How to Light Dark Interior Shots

How to light a cinematic interior look. Hello everybody, my name is Marco Bagnoli, I'm a cinematographer, and today we're looking at a commercial where they have this really nice monochromatic cinematic scenes that are placed indoor. And this cinematography breakdown, I'm going to show you how you can recreate the same look.
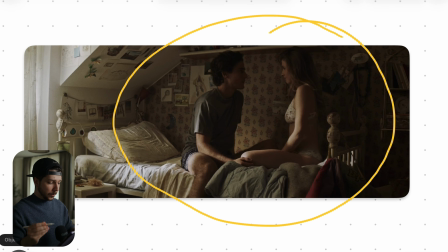[0:15]
This is the first shot we're looking at, and a lot of people would already avoid lighting like this. So what's the problem here? The problem for most people is this. You see that and think, oh, he looks pretty dark. There's not great exposure at all. We are clipping blacks in this corner. Why is this corner so bright?
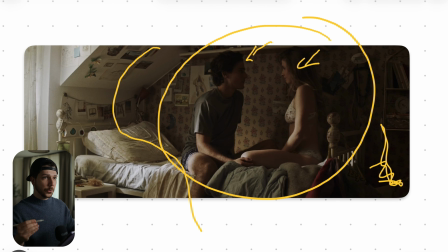[0:34]
We are sometimes so focused to lead the view of someone, of the audience, that we think, the brightest part is always the important one. So there's a person in the image, we have to make him very bright, otherwise it looks unprofessional.
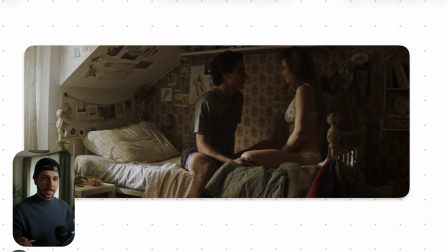[0:49]
But that's not the way how you get a nice organic look. You always have to look, okay, where's the camera? We built the set, this is the composition, we know there's this guy and this woman, they're talking on the bed. So maybe the scene is just this commercial, maybe it's just 3 seconds, push in, they're laughing, holding hands, blah, blah, blah.
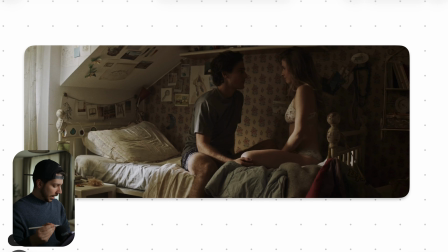[1:08]
We are not here for story, we're here for cinematography. We have this big light source in this corner. The light is coming clearly from the window. And that's the reason why they even lit is that way. You can, so don't take my words always too hard. You can't light him from here when it makes no sense. There is no light motivation.
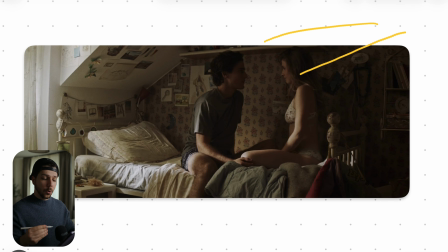[1:27]
This is the reason why a lot of times your cinematography looks fake, because there is no way that there could be a light. You need a motivation to make it look natural. You can make it look poppy, clean, but that's not the look that we want to create here.
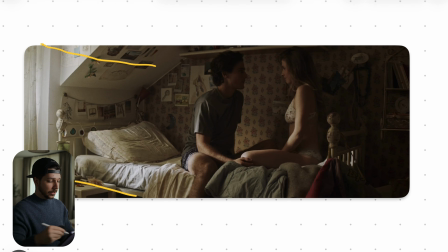[1:43]
When you know, okay, this is the composition, use your light. This is a situation where you need a strong light from outside, 2400 storm, 5200, just a big light source, and blazes on the room. That can be really hard sunlight, no problem.
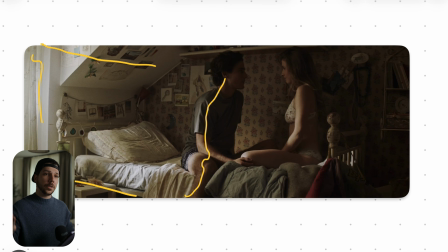[1:59]
We have the curtains that diffuse the light a little bit, maybe just throw in a quarter diffusion or something like this in front of the light, so that's not too harsh, because you can see we have a little bit roll off here, and that's it. They probably did even, because it's very difficult to control the bounce in a room like this,
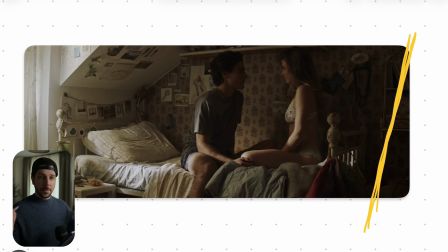[2:17]
that they put here a lot of molten, so big black fabric across all the walls, so that the light is not bouncing back. We want this natural feeling that the light is coming from here, and so that we have this nice contrasty feeling. And actually, when you think about it, we see enough.
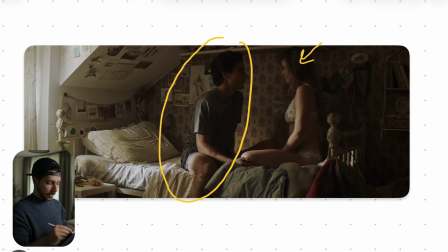[2:33]
We see that someone is sitting here, we see the motion of this person, can see a little bit of detail in his face, and that's probably all we need. Don't overcomplicate things most of the time. When you want this really filmic look, so what I mean with filmic look, really like a movie, it's movie look.
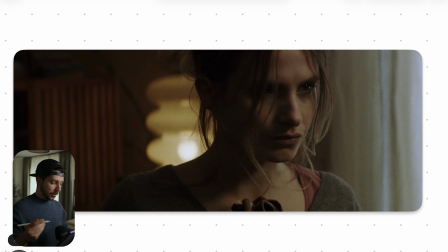[2:50]
Most movies light like this, that feels very organic. So this scene from a commercial is very broken, very dark, very contrasty,
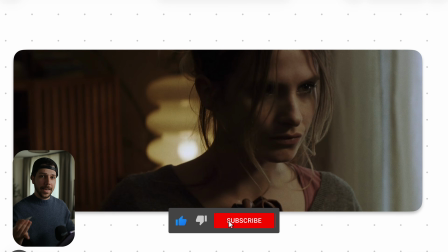[2:58]
but a nice thing, a nice addition which you can add to your footage when you try to make it look like film.
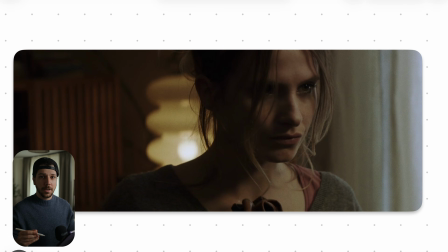[3:04]
Here, in this case, it's not that extreme, but most of the time, when you're using a warmer white balance, you make your backlights even warmer. Or when you're in a daylight situation, you have to use also different color temperatures.
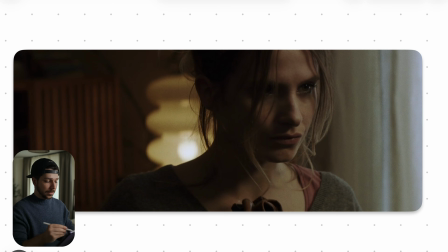[3:17]
When you look at old movies, most of the time, when it's indoor, night, we have warm bulbs, they used warm key lights to light the person. Everything is neutral. So they didn't go for the warm look at night.
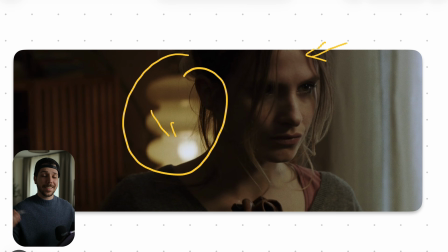[3:30]
They actually shot here 3200, the bulb was 3200, and set the camera also to 3200, so that everything looks neutral. So when you try to get this old filmic look from like Godfather or something like that, there you will see a lot of even white balance across the scene.
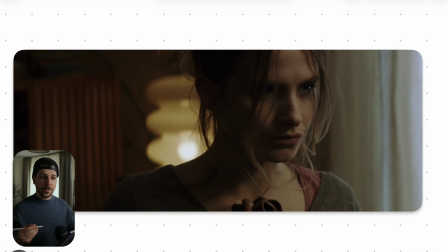[3:47]
Nowadays we make everything a little bit more three-dimensional, so that we used 4000 on a face, then 3000 on a background, then 5000 on the windows, so that we have a little bit of color contrast. Here, as you can see, here's a bit cooler, this is neutral, this is warm. These are all steps that helps to make the image more three-dimensional.
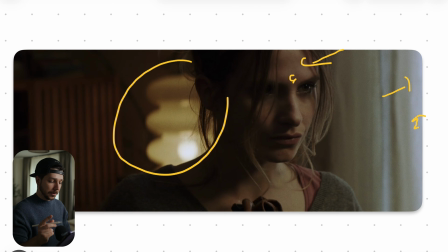[4:06]
We don't only have light, we also have colors to work with. But in this situation, this is kind of the middle way, like I said before. And a shot like these are also very simple, because we are on the window. When it's daylight, light set, you will probably get a similar look.
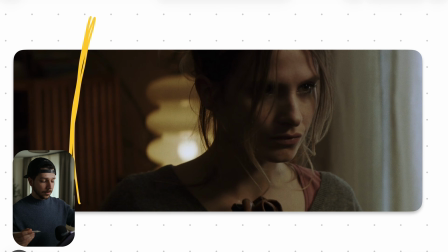[4:21]
The only important thing you have to do, just a negative, a floppy on this side to kill the contrast on this side. And when there's no sun, just throw in a half 6x6 in front of the window, and then blast 2200D with a light dome to make double diffusion, and then you will get a very similar window look.
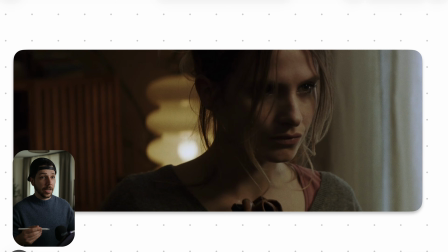[4:41]
When you want to fake looks like it should feel like a window, it should feel like a small window, you always have to recreate the similar size of your diffusion. So if you want a window look, your diffusion should be as big as a window, so you have a constant look that you actually want.
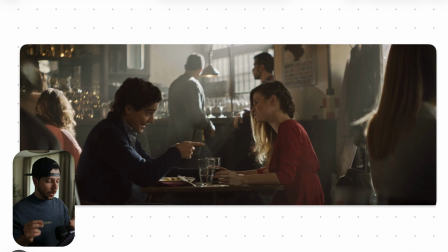[4:56]
Now we're in this bar situation, and here are also a lot of different things that are happening. Also here you can see everything is very monochromatic. We are very low on saturation on our skin tones and whites. Also here, this look very natural, this warm practicals in the background. So everything is a lot more neutral.
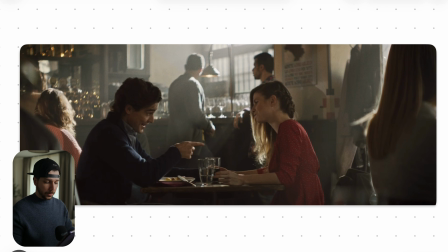[5:15]
So how did they set up a shot like this? Didn't add any contrast here. It looks very much like the ambience was in the room. Only thing they did is they added haze. Haze is a nice way to, even in daylight situation, fill in the room.
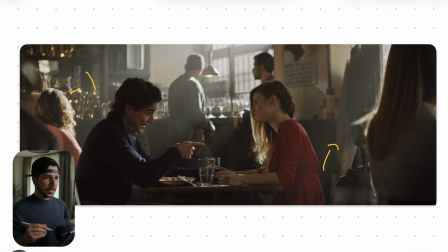[5:29]
And when you ever shot in a bar or something like this, you put down the camera and just film, it looks so empty and dead. So, or even at daylight, somehow the blacks are really crushing, so just a weird mood. But with haze, you can really lift the atmosphere, make everything a little bit more happy and more alive.
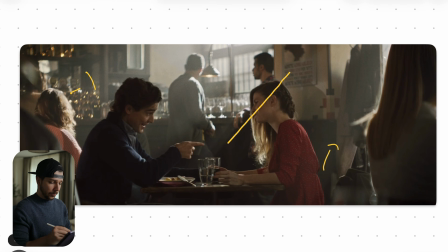[5:47]
Then you can add, like here you can see we have this light rays in the background. Everyone loves a nice light ray. You can just achieve them by putting the light at the right position in the near of the window, but the window has to have something like this so that light can break. So just blasting a light into a window with nothing, you will have the same effect.
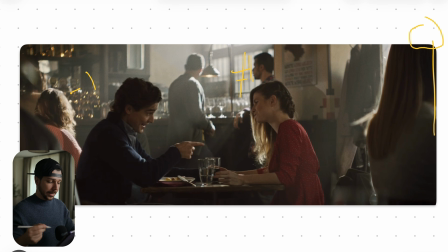[6:07]
Try to have something that the light can actually break on to create this nice texture. So what is another thing that they've done here? I like to overexpose sometimes things. As you can see, the light on these people and this woman are actually very, very hot.
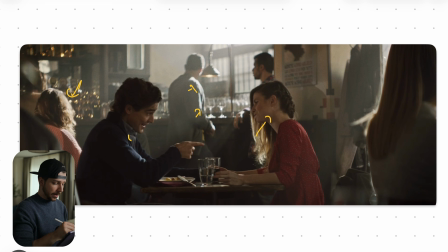[6:22]
And the exposure on these guys here is actually very, very dark. That's again to focus the view of something. It doesn't mean it has to be the brightest part. You just have to work in layers. And they decided, hey, the foreground layers, like this guy, her, and he, is a little bit darker.
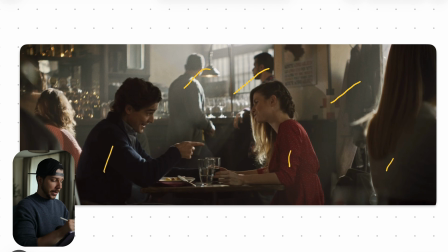[6:42]
And then we make the background brighter. So we painted our dark paint onto the brighter paint. And so we still get nice contrast and our actors are popping in the frame.
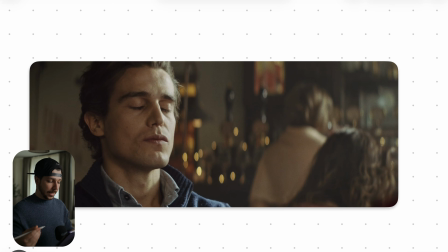[6:52]
You can see in the close-up they actually transist the light now to hit it much harder on his face. He has still this frontal light from the side view, but they added this hard kicker from the side.
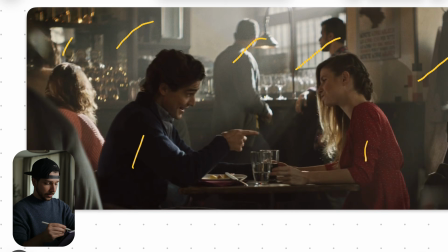[7:04]
When you go back to the wide shot, you can actually see he doesn't have this much light in his face.
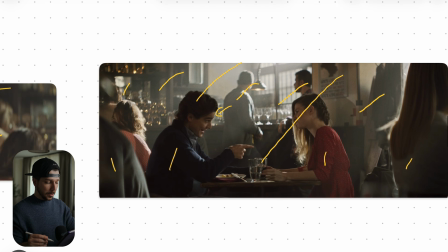[7:10]
It's this light in the background that they're now mimicking, that it hits his face.
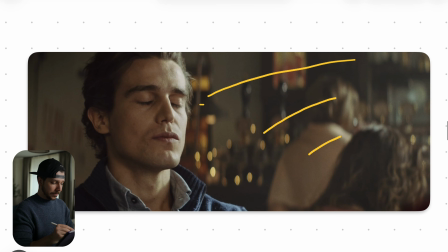[7:15]
And again here, as you can see, we're very hot on the skin tones. And I like to do this a lot because you don't have to always just have your skin exposure on the same levels. In real life, you also don't have your skin tones on the same level.
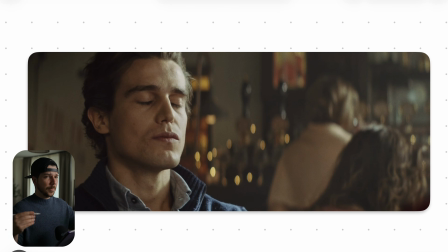[7:31]
Sometimes the sun hits you very hard, much more, sometimes it's very dark. And with moments like this, you can really enhance the feeling of, oh, it's bright sunlight outside, that you go so close for overexposing.
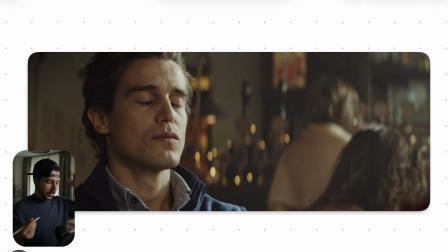[7:44]
When you have a camera that can manage this nice roll-off here, this looks very airy to me, and then it can handle this without problems. So be a little bit more experimental with your exposure on faces.
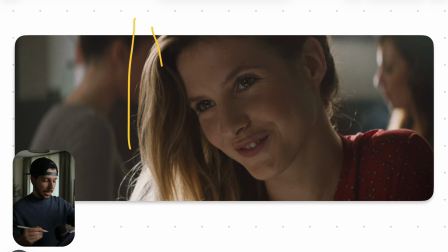[7:58]
Also the shot on hair is pretty interesting because we have this hard light that's coming from the back hitting his face, but she looks very soft. So on her side is a totally different emotion. What they've done here probably is this light that is coming from this direction.